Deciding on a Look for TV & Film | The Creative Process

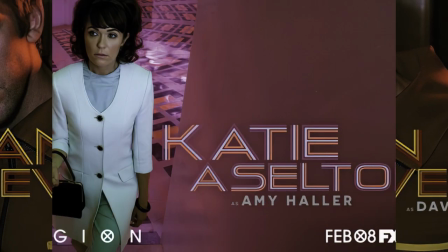4:00 Well, I worked on a TV show called Legion, and the guy who created the show, Noah Hawley,
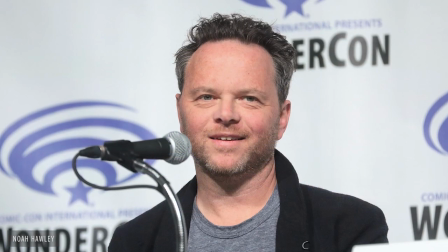4:06 who's also responsible for the really great TV make of Fargo, he said, I don't want this to be an information delivery device.
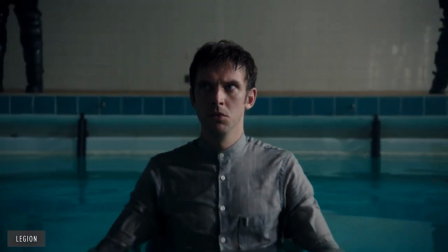4:16 This is not a documentary. What we wanted to deliver was a lot of feeling to the audience.
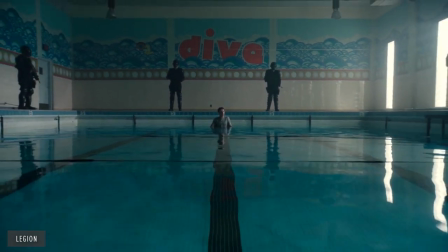4:23 Making a person feel something about what they're watching is art. I always think in the back of my mind,
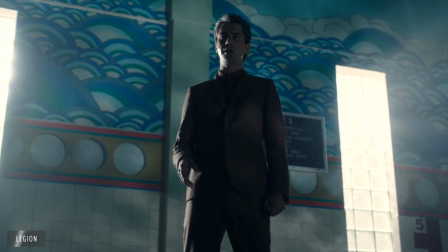4:30 how do we in this scene or in this set or in this series of sets, how do we deliver feeling?
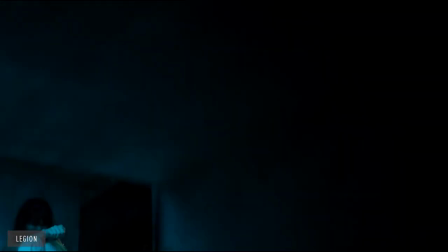4:38 It's more manipulation. I want you to feel this. Sometimes I want you to feel the opposite of what the scene's about to add a layer
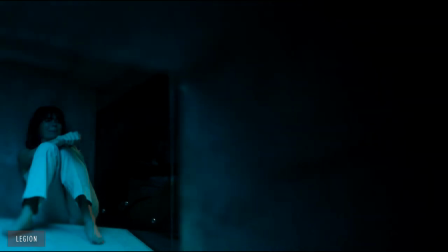4:46 of confusion like you would in a normal conversation with somebody. be
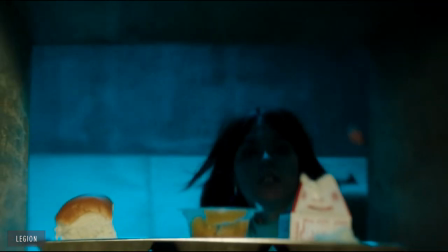4:51 slightly confused about what they mean we want to make
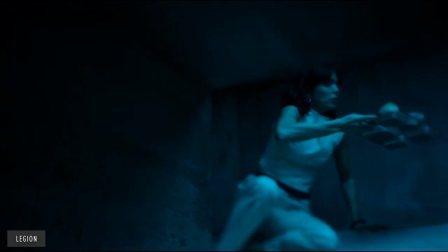4:56 you feel that maybe you got some part of it wrong or we don't know everything
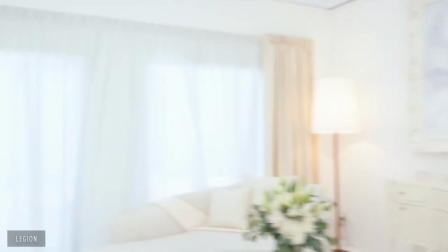5:01 there's a scene in legion where the main character has been pursued
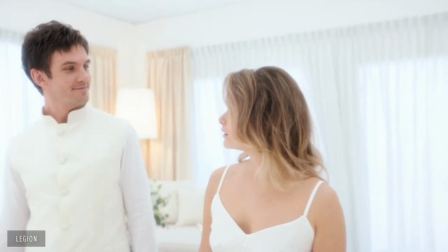5:08 for his entire life by this really bad person that lives either in his mind or in the real world or somewhere.
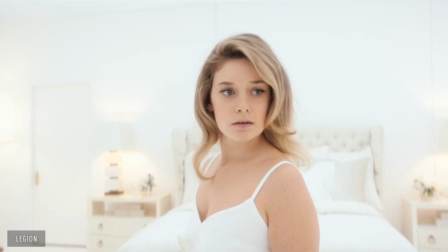5:16 And what we did was we put him in a beautiful hotel overlooking the sea,
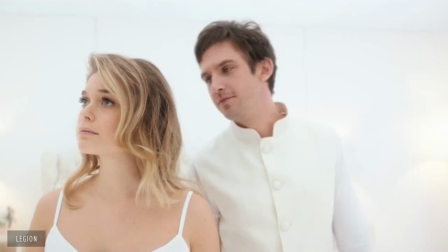5:23 beautiful white curtains flowing in and all the furniture was white. It was almost like a dream.
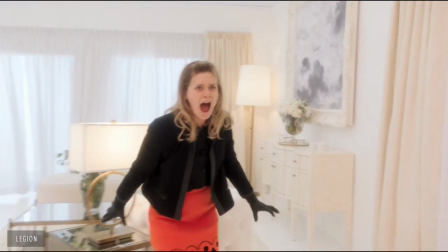5:28 And then we found an actor who's like seven feet tall and put him in a fat suit and made him really terrifying looking.
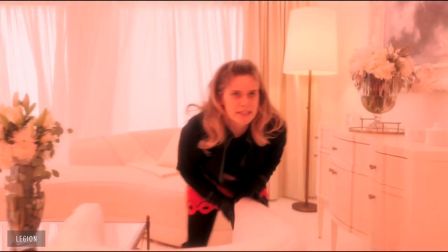5:37 The guy actually comes into the room and chases him around this beautiful room.
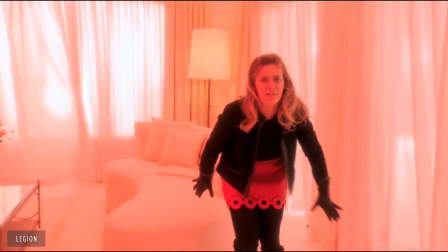5:42 It's the best example I can think of, of being manipulated into being really scared.
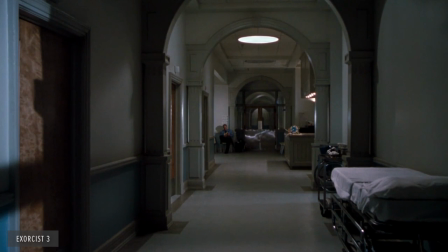5:49 There's a couple of really great historical ones. The terrible movie Exorcist 3, there's a scene that plays out in a hospital hallway and out of the most mundane setting that you can imagine.
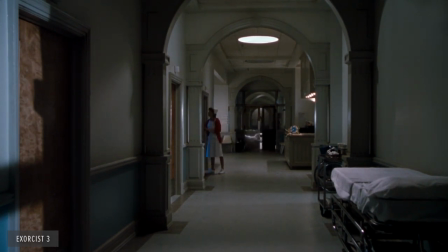6:02 There's a high camera angle, it almost looks like a security camera, and there's a junction of hallways, and the camera lingers up in this hallway. It's like interminable. It seems like minutes and minutes and there'll be a nurse that'll pass and then a doctor will pass and then nothing will happen.
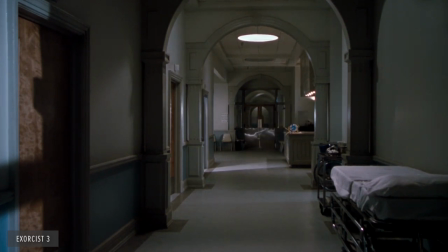6:20 And then all of a sudden, out of nowhere, this thing covered with a sheet flies down the hallway with these giant stainless steel loppers behind this nurse and is going to cut her head off.
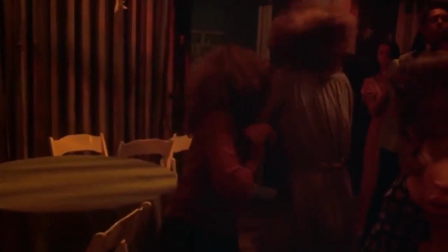6:32 It's absolutely terrifying and it comes out of nowhere. And the other one is in Cary.
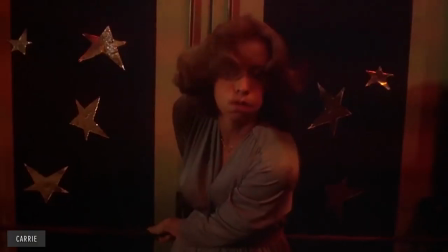6:39 It's supposed to be this beautiful prom, right? and the pig's blood flows down and all this happens at a prom.
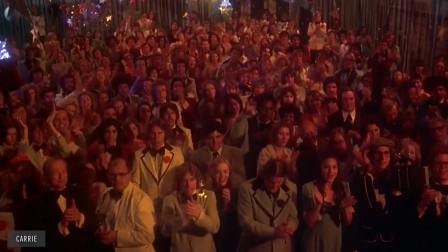6:47 These are really good examples of opposites happening to manipulate you.
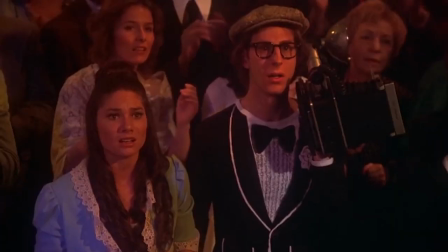6:54 We don't always have to be super clever. Scary things are scary.
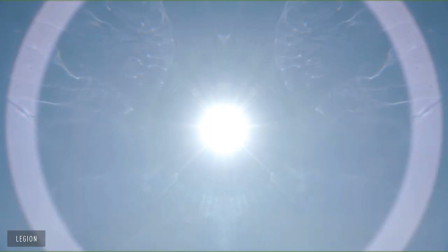6:59 Happy things are happy. Showing some waves crashing on a beach will emote pretty much the same thing from everybody.
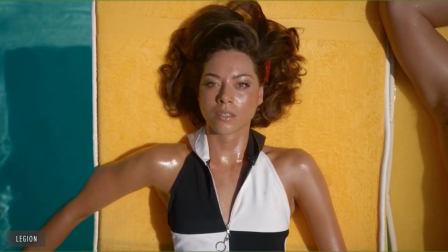7:07 So we can use all these different artistic tools.
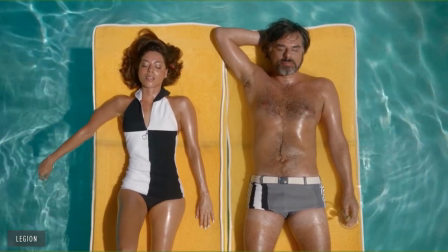7:12 Painters through the ages have learned how to manipulate people's emotions.
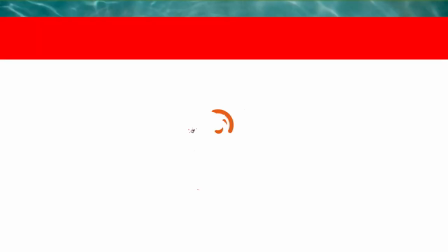7:17 We're just doing the exact same thing.